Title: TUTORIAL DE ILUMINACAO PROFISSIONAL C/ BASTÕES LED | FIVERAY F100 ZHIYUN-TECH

beleza né, equipamento de qualidade super completinho o 5 Ray F100 da Z1 mas bora lá, deixa eu mostrar pra vocês essa iluminação profissional na volta eu quero dar uma dica importante pra vocês de como vocês podem fazer pra esses LEDs ficarem ligados o dia inteiro,
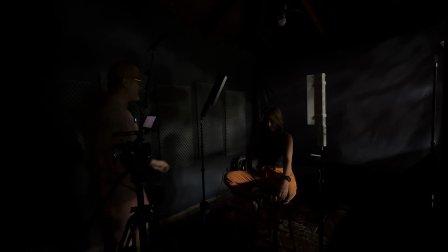bora lá Primeira coisa que eu quero ligar é o meu ataque Então deixa eu puxar aqui Meu ataque Vai ser esse bastão LED Aqui
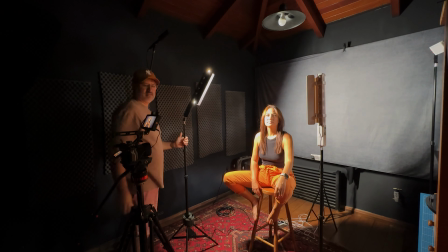Vou usar esse bastão LED aqui A 30 graus Olha pra câmera por favor
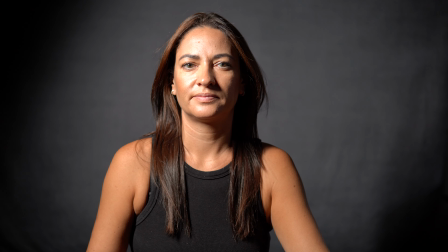Beleza Tá muito forte Vamos baixar um pouquinho a potência dele Vou deixar em 35% aqui
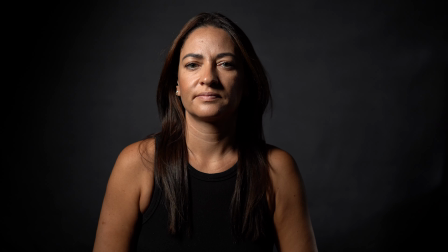Essa iluminação olha pra câmera, baixa o queixo vamos afastar um pouquinho
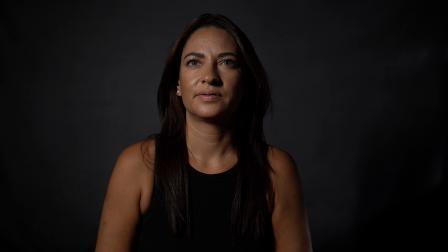pra tentar suavizar um pouco mais essa iluminação
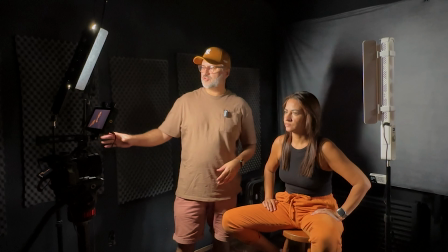como é que eu tô utilizando esse bastão LED aqui? eu posicionei ele a mais ou menos 30 graus
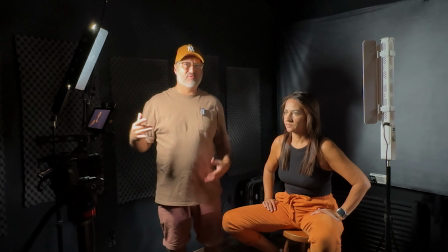subi e angulei, né? por que a gente angula a iluminação?
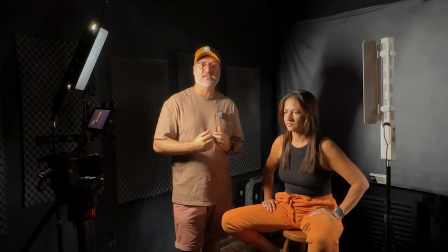qual que é a luz mais bonita pra vocês? pra mim é a luz do amanhecer e do entardecer
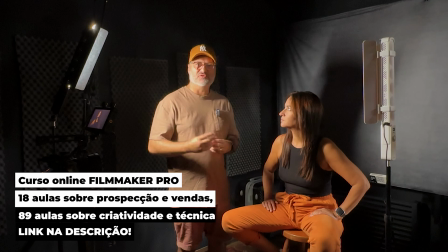e uma das coisas que eu mais gosto dessa iluminação tirando lá o golden hour, a luz dourada,
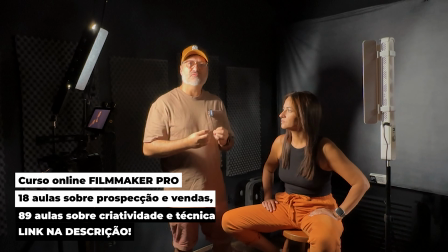é a posição solar. É a posição do sol no amanhecer e no entardecer.
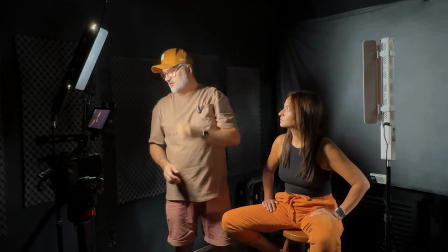Ele não está completamente de cima. Olha só, como é que ficaria se fosse totalmente de cima?
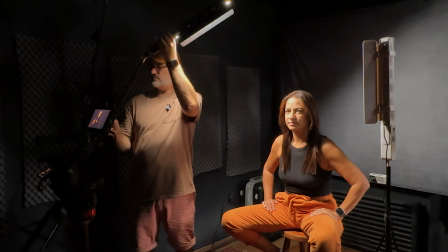Um sol do meio-dia. Deixa eu fazer aqui um teste.
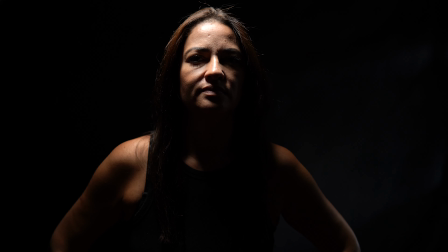A gente teria uma luz rachando de cima para baixo, gerando sombra de queixo, de olho, de nariz, fazendo aquela cara de panda que não é legal.
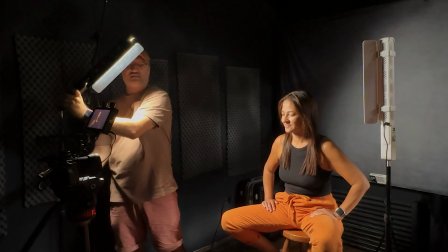Então, quando o sol está mais no amanhecer e no entardecer, ele está mais ali a 45 graus,
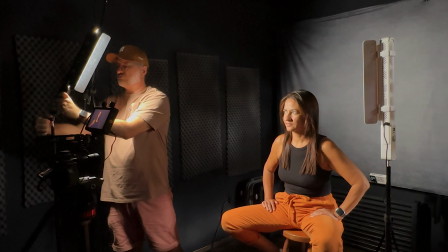e isso faz com que a gente tenha uma luz mais bacana, onde gere uma sombra, sim,
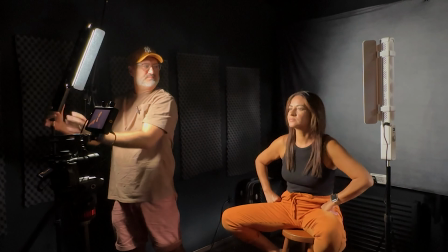porque onde tem luz tem sombra, mas uma sombra mais agradável. Mas beleza, então, se eu tivesse apenas uma fonte de luz,
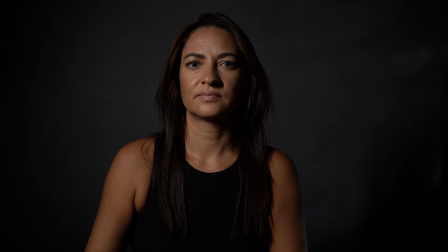esse seria o posicionamento e essa seria mais ou menos a iluminação que eu estaria utilizando, tá? Eu acho que dá para dar um ganho aqui na exposição.
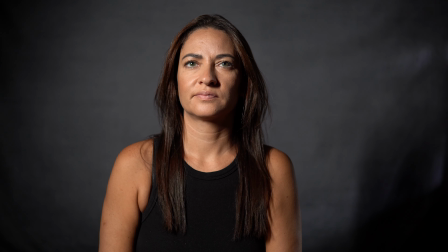Já estourou um pouquinho demais.
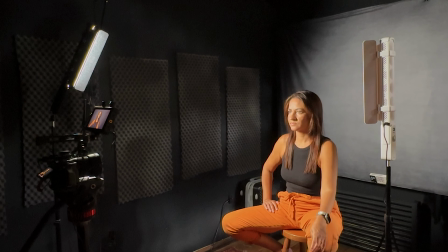Deixaria mais ou menos por aqui. Se eu tivesse outra fonte de luz apenas, tenho bastão LED e mais uma fonte de luz, como é que eu utilizaria?
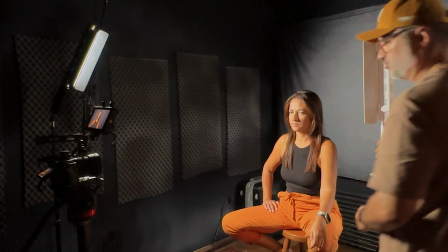Eu faria o seguinte, nem vou contar com esse bastão aqui, vamos deixar esse bastão para um segundo momento.
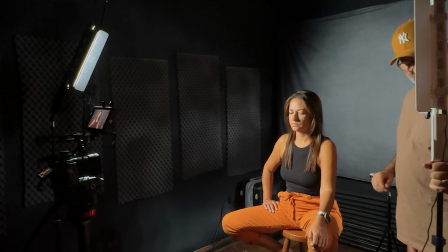Porque eu estou meio sem grana, só tive grana para comprar aqui um bastão de LED e comprei também um ledzinho desses pequenos aqui.
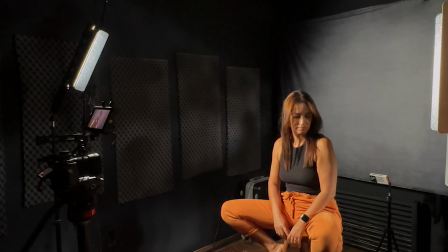O que eu faria? Eu utilizaria o outro led como contra para recortar aqui o nosso assunto do fundo.
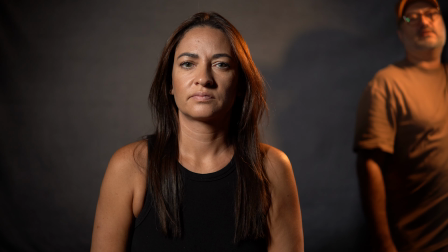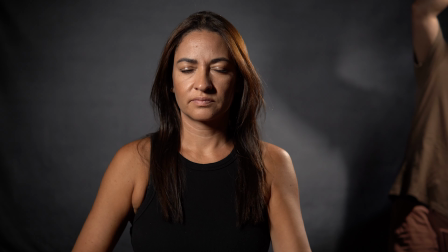Deixa eu mexer na temperatura de cor aqui. Depois a gente brinca com a temperatura de cor, mas por enquanto vamos deixar assim.
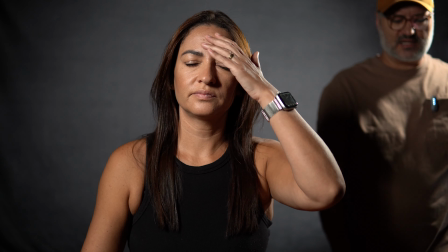E essa luz, vamos dar uma olhada lá, no monitor,
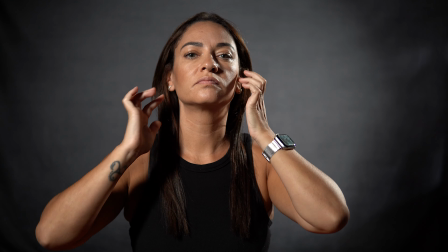essa iluminação está servindo justamente para dar mais profundidade para a imagem para a gente ter
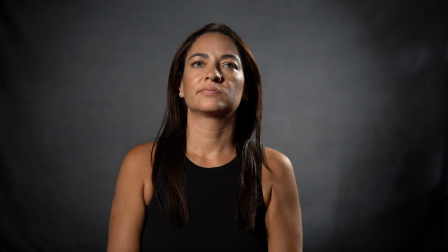um diferencial de altas e baixas luzes e ter mais o 3D da imagem.
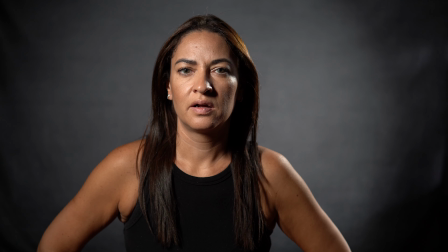Então a gente descola o nosso assunto do fundo e deixa ela muito mais interessante. Então se eu tivesse dois pontos de luz só, eu usaria dessa forma. Daria o meu ataque, aqui a 30 graus, inclinado a 45 graus,
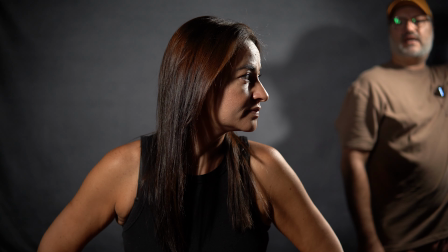e o meu contra-luz aqui para recortar o meu assunto do fundo.
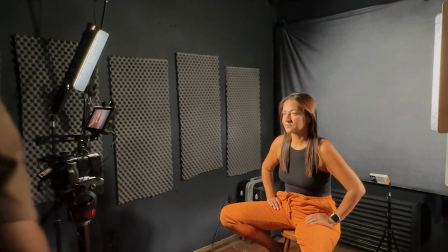Deixa eu dar um confere aqui, que eu achei que estava muito forte, aí já ficou mais agradável. Beleza.
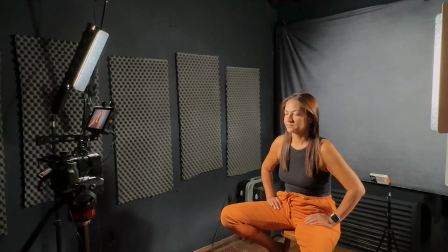E se eu tivesse três pontos de luz, o que eu faria?
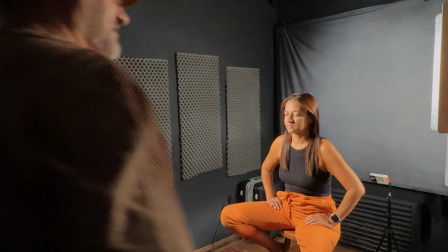Ah, eu faria o seguinte, eu colocaria agora sim esse outro bastão LED fazendo aqui
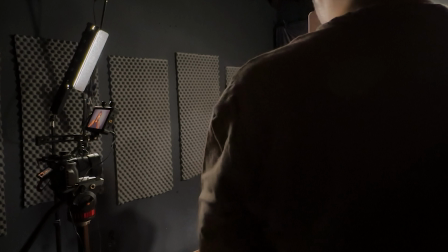um preenchimento.
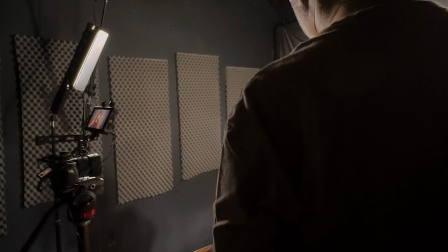Vou ligar ele aqui. Para que vai servir esse preenchimento? Pode olhar para a câmera, por favor.
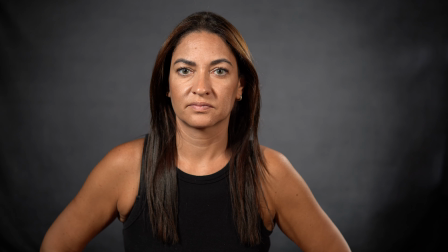Para que vai servir esse preenchimento? Vai servir para diminuir um pouco as sombras ali na lateral do rosto. pode ser bem fraquinho, eu estou ali, para vocês terem uma ideia,
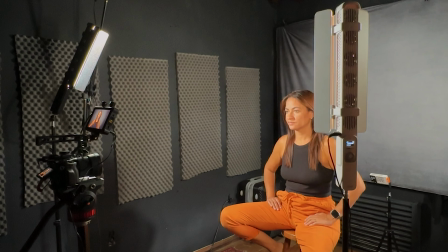eu estou a 8% da potência desse LED,
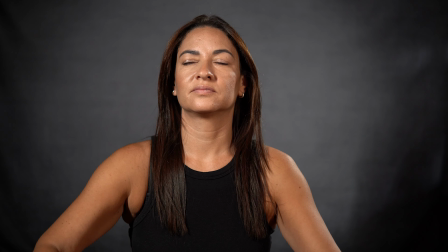a gente já tem aí praticamente uma iluminação completa,
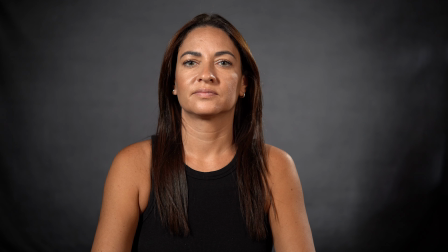utilizando três pontos de luz, beleza. Mas eu tenho mais um M40, o que eu faria com aquele M40?
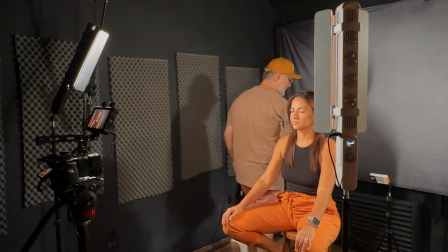Eu jogaria esse M40 aqui no fundo, diz que eu deixei ele escondido atrás da Camila aqui.
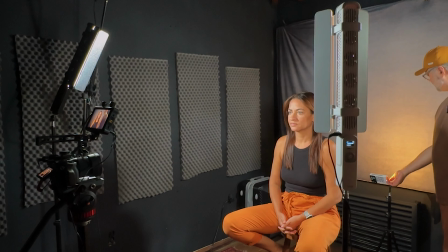pra quê? pra gente poder
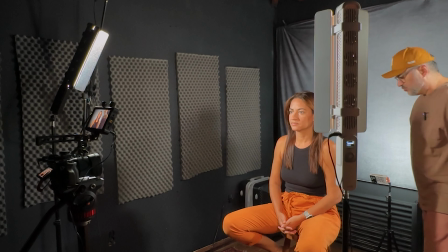iluminar um pouco o fundo
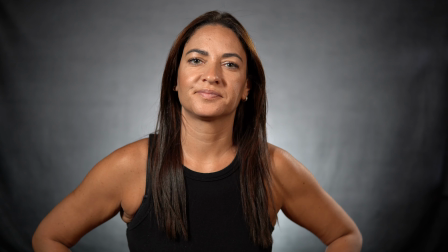e aí ter um um brilho ali atrás da Camila na minha opinião
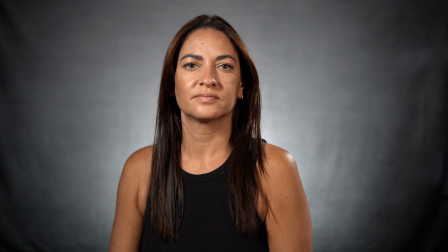a gente já tem uma iluminação bem bacana aí, Camila me conta então, como é que está sendo para você essa vida de musa dos vídeos do Daniel?
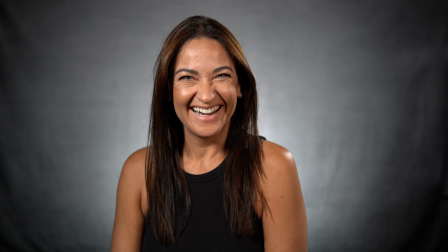emocionante tá pessoal, então é isso a gente tem iluminação de fundo,
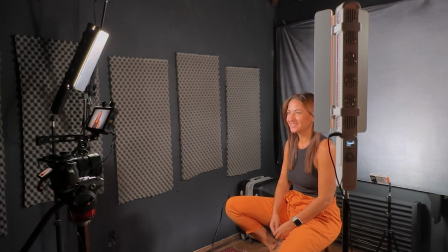a gente tem aqui o nosso ataque, o nosso preenchimento e o nosso contraluz lá, o nosso hair light ou contraluz, tá
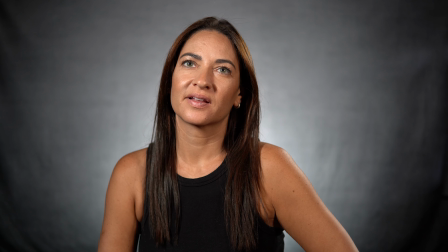toda a iluminação feita com LED, show de bola bacaninha, um setup bem leve,
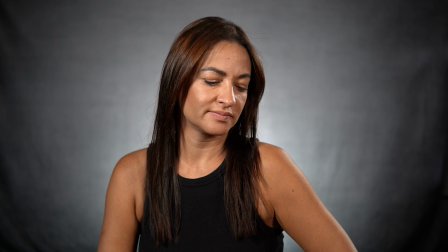bem fácil de carregar de transportar isso aqui dá pra ir praticamente com uma mochila,
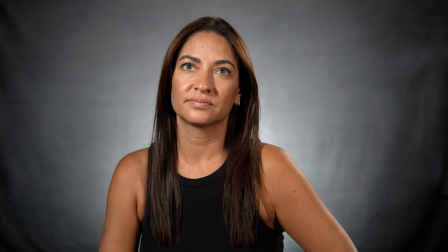duas mochilas leva todo esse equipamento, incluindo câmeras e demais acessórios eu quero fazer só mais um teste que é o seguinte
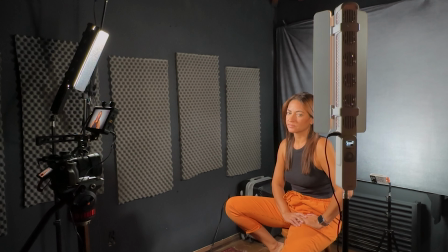esses LEDs, esses bastões de LED
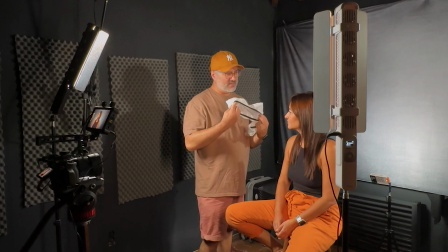da Zium acompanham tocas de cabelo tocas de banho uma dica,
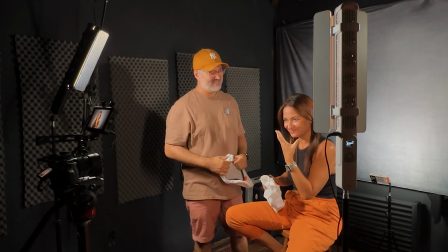pega essa dica agora, porque eu estou maquiada e aí eu fui trocar de blusa o que acontece,
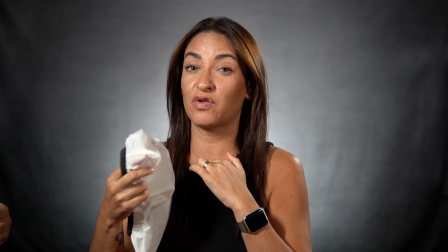ainda mais se é blusa branca que eu estava antes com a blusa branca
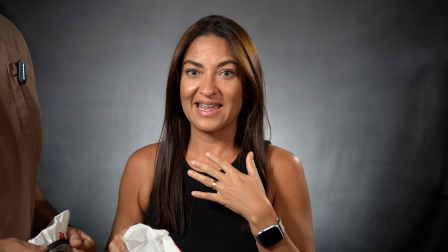eu vou ficar pertinho aqui porque tu está sem microfone suja a blusa e aí geralmente nas produções as mulheres estão maquiadas de homem também.
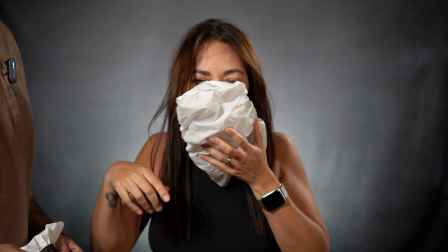Faz assim, ó. Assim e tira a blusa, sabe? E aí não suja a blusa.
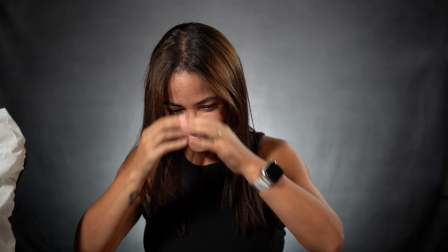Que malandruxa. Que malandruxa. Bom, o seguinte, ó, a gente tem esses essas toquinhas de LED.
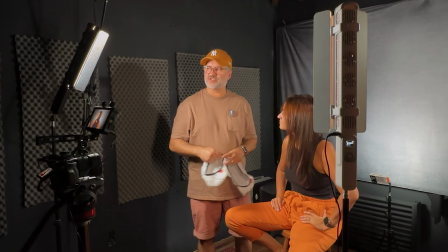Eu achei muito legal isso. Pra quê? Pra ajudar a fazer com que essa luz dos bastões não fique tão dura, ela fique um pouco mais suave.
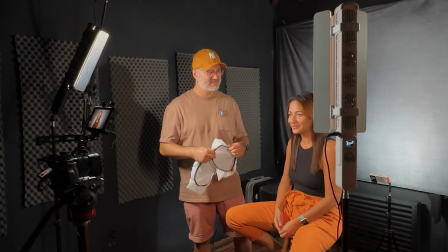É o substituto do papel vegetal, papel manteiga. Ah, mas tu é véia, hein?
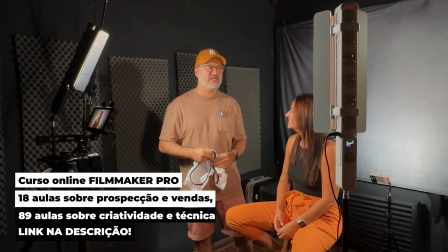Tu é véia, do tempo tu é véia manteiga. É, ele faz o papel ali do softbox, do octabox, né?
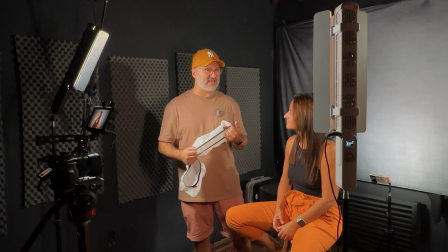O que que acontece? Eu já fiz alguns testes e deu pra notar que ele dá uma suavizada na luz, mas não é...
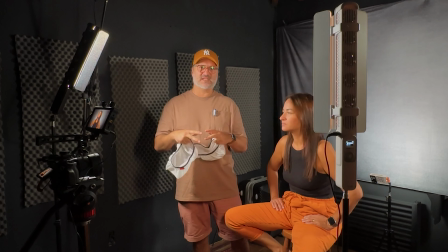Oh, meu Deus, por quê? Porque a gente precisaria que fosse maior, a gente precisaria que tivesse uma distância maior da fonte de luz também,
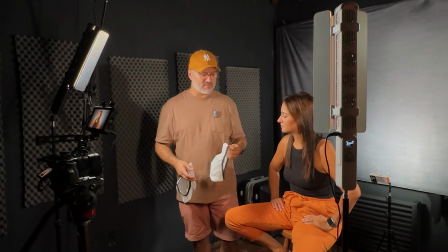pra ter realmente essa luz um pouco mais suave. Mas vamos botar aqui pra gente testar.
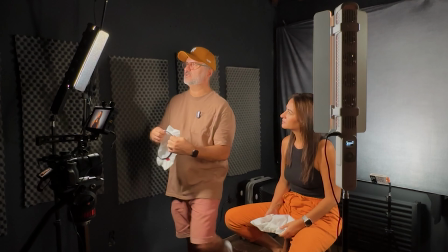Vamos ver o que que muda. Ah,
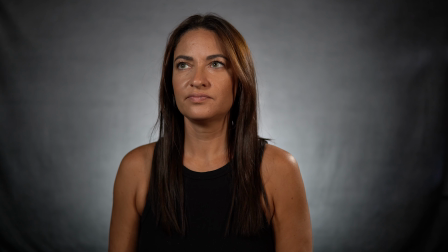Ó, vamos ver se suavizou, já suavizou bastante a iluminação, hein? Fica bem mais fácil de ficar na frente também, né?
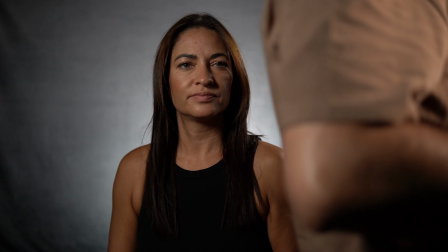Viu só? Vamos botar aqui no outro.
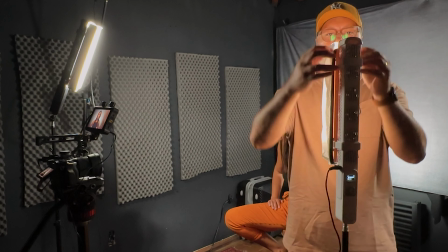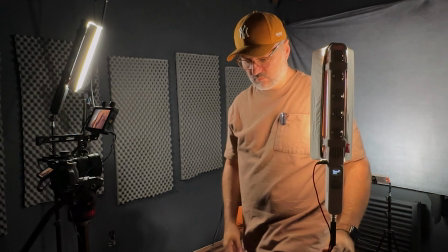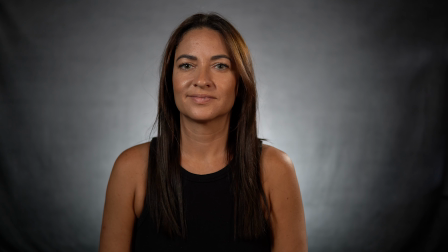Ó, e agora vamos ver, olha pra frente aí. Ó, a gente já tem, olha, ficou bem mais suave, hein? Ficou bem mais agradável a iluminação. Eu até daria um reforço no meu ataque aqui, que tá em 30%.
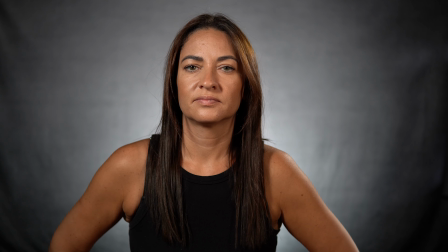Vamos botar pra 50%, vamos ver como é que fica. Ó, deixa o meu ataque com 50%. E já está bem legal.